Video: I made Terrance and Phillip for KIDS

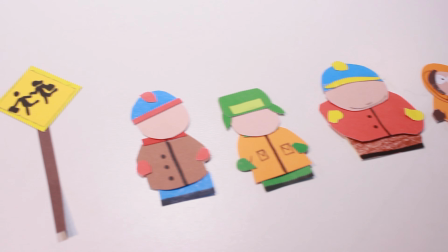4:07 Also, quick side note, this is how big the boys were when I did this with them a few months back.
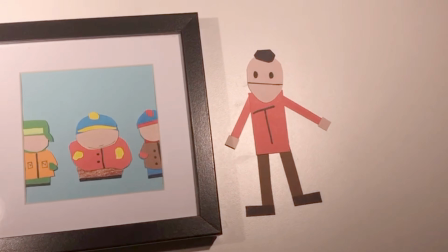4:11 They were a very workable size, but for some reason I decided to make these ones in a much larger scale.
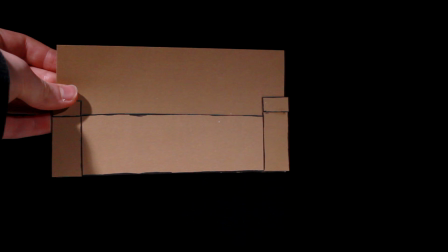4:17 This means that all the set elements had to be made bigger as well, which just means it will take longer.
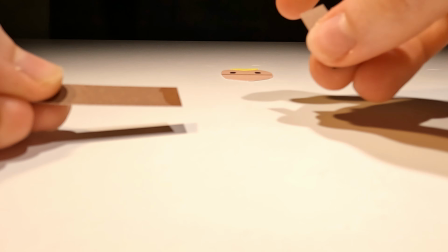4:21 And I only have 1 day left to finish this thing, so I really don't have any time to spare.
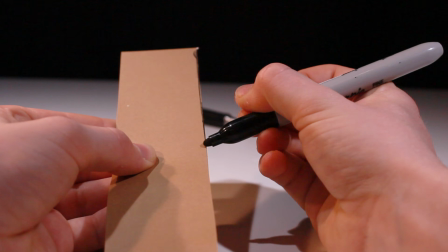4:26 To get some detail into the sofa, I cut out separate elements and added some outlines to the edges.
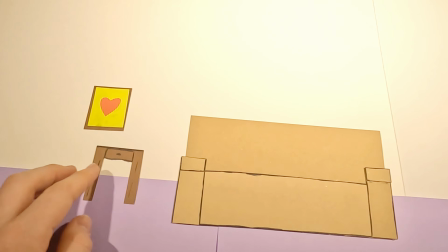4:30 The same thing was done for other parts of the set. This is what they look like all together. But unfortunately, I can't just put my characters in front of this and start animating.
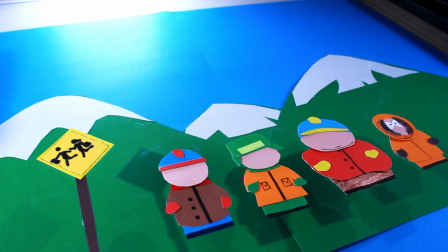4:38 I wanted to make a multi-plane camera system by suspending a piece of glass above the set so that there would be a separation from the foreground characters and the background.
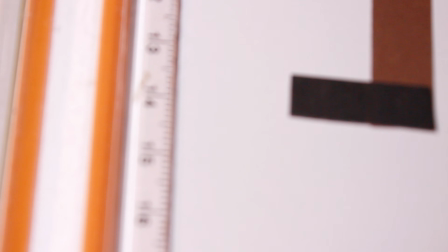4:46 This is what I've done in the past, but as I said, these guys are a lot bigger, so it wasn't going to be as simple.
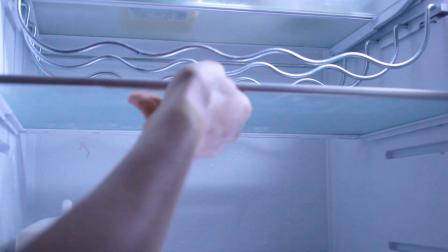4:51 I thought about using a few things: glass from a picture frame, cellophane, and even the shelf out of my fridge. but none of them worked, so I had to do something a bit different.
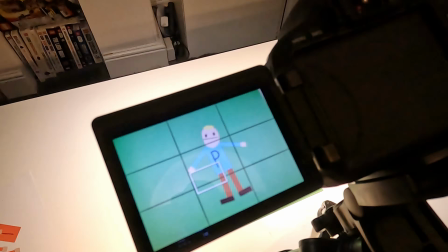5:00 By animating the characters in front of a green background, I could digitally add them into the scene, which had the added benefit of allowing me to more accurately control the lighting without worrying about shadows.
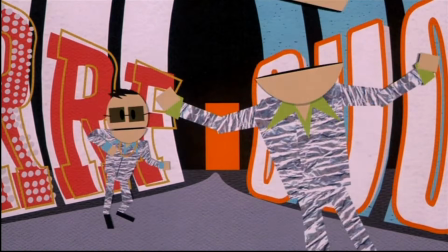5:09 There was just one more thing to do before animating, which was finishing the song. Yeah, I didn't actually finish it earlier, I got distracted.
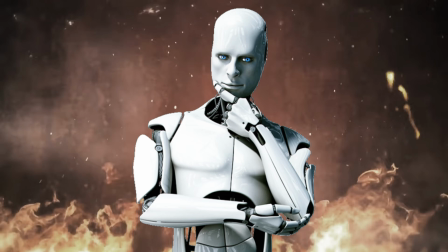5:15 I still had to sync up the voices to the music to make it match the beat, because AI is actually really stupid and can't do that by itself.
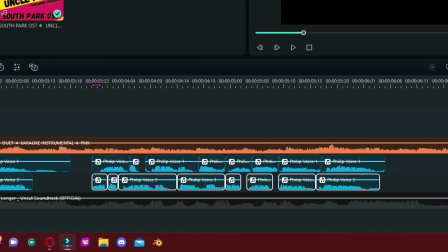5:22 I used a technique called doubling, where I layered 2 different takes of the same line over one another to get a richer sound, and the result was surprisingly good.
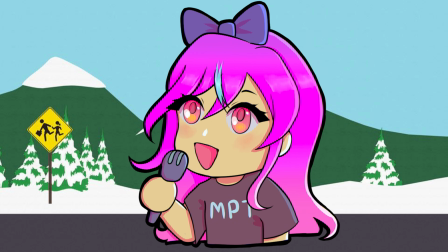5:30 Right, cool. With that out of the way, it is time to animate, and I only have 10 hours left to finish the whole thing.
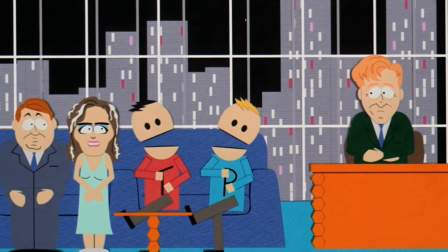5:35 The Terrance and Phillip characters are always very bouncy when they talk, so I tried to incorporate a few wacky moves into their singing.
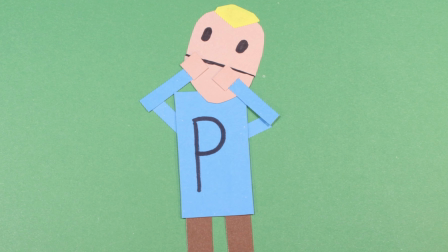5:41 Let me show you how I animated each frame.
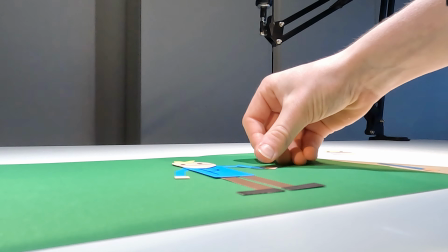5:44 I had to swap the heads to match what they were saying, then move their body to make them dance, then check everything matched up with the last frame, and finally take a picture.
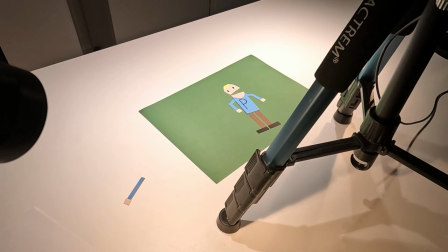5:52 For some frames I used these half arms to get a somewhat natural movement, not that anything about Terrance and Phillip has been natural in the past though.
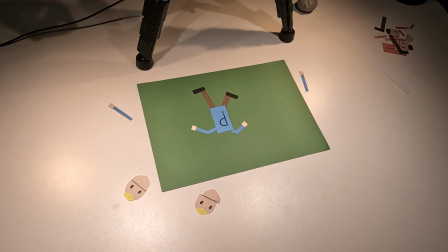5:59 There ended up being over 350 frames, and at this point I only had a few hours left.
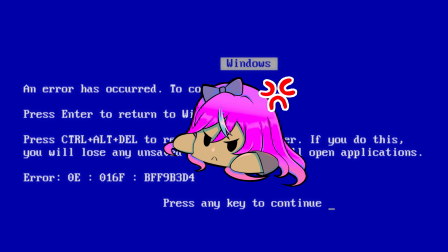6:05 If something went wrong now, it looked like I was going to have to dress up and face reveal. I removed the green screen and brought in a picture of my background.
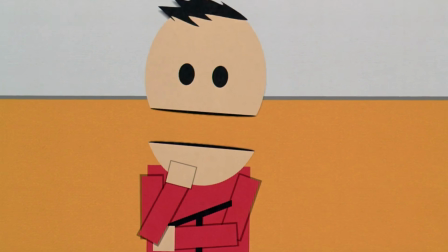6:11 I lined up all of the animation to make sure that the characters looked like they were actually singing. I wanted to add this grey outline that they have in the show, but I ended up running out of time.
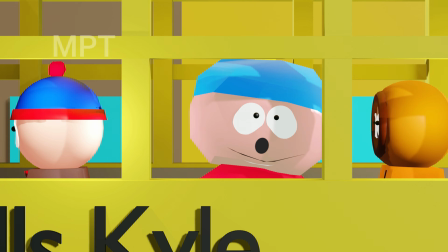6:19 If you are familiar with my content, you will know that I usually hate animating the characters' mouths.
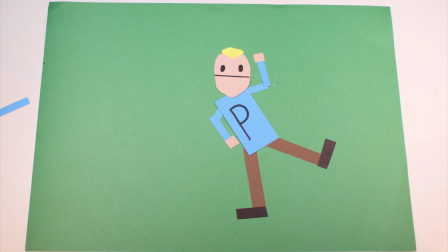6:24 However, I didn't have to do that this time, as they're already doing their flappy head thing, and they didn't need digital replacements.
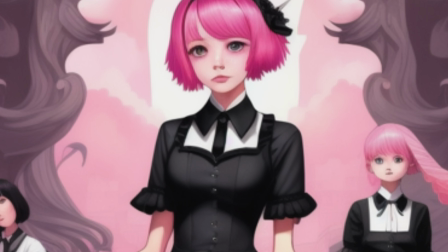6:31 A few final things like an intro and outro card, and I finished just in time. Looks like I don't have to dress up this time, but next time I might end up having to.
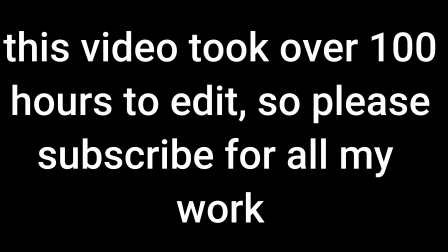6:40 Here is Terrance and Phillip in Forbidden Alabama Love.
I love you so much, my friend Terrance.
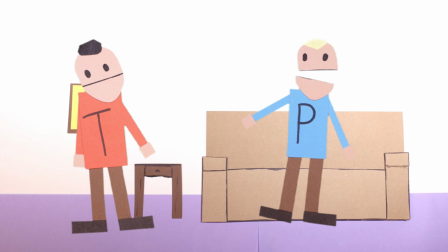6:46 You're the kindest person, dear friend Terrance. You're the best person. Oh, yes, it's true.
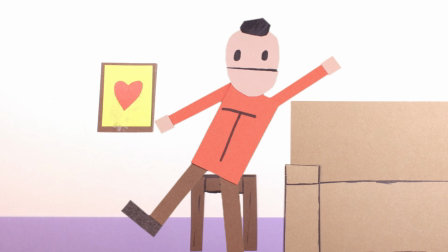6:51 Nobody quite as kind as you. I love you so much, my friend Phillip. You are such a nice person, my best friend Phillip.
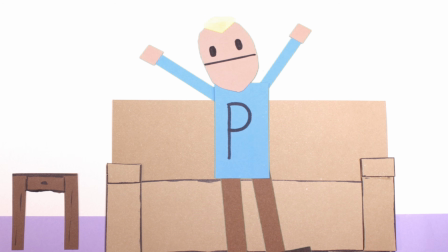6:58 You don't eat or sleep or mow the lawn. You're just like me all day long. I love you so much, my friend Phillip.
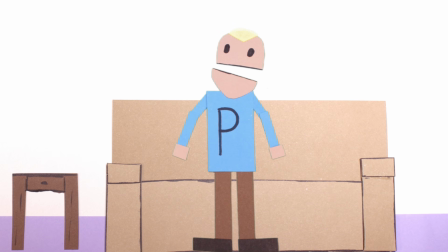7:04 You're the kindest person, my dear friend Terrance.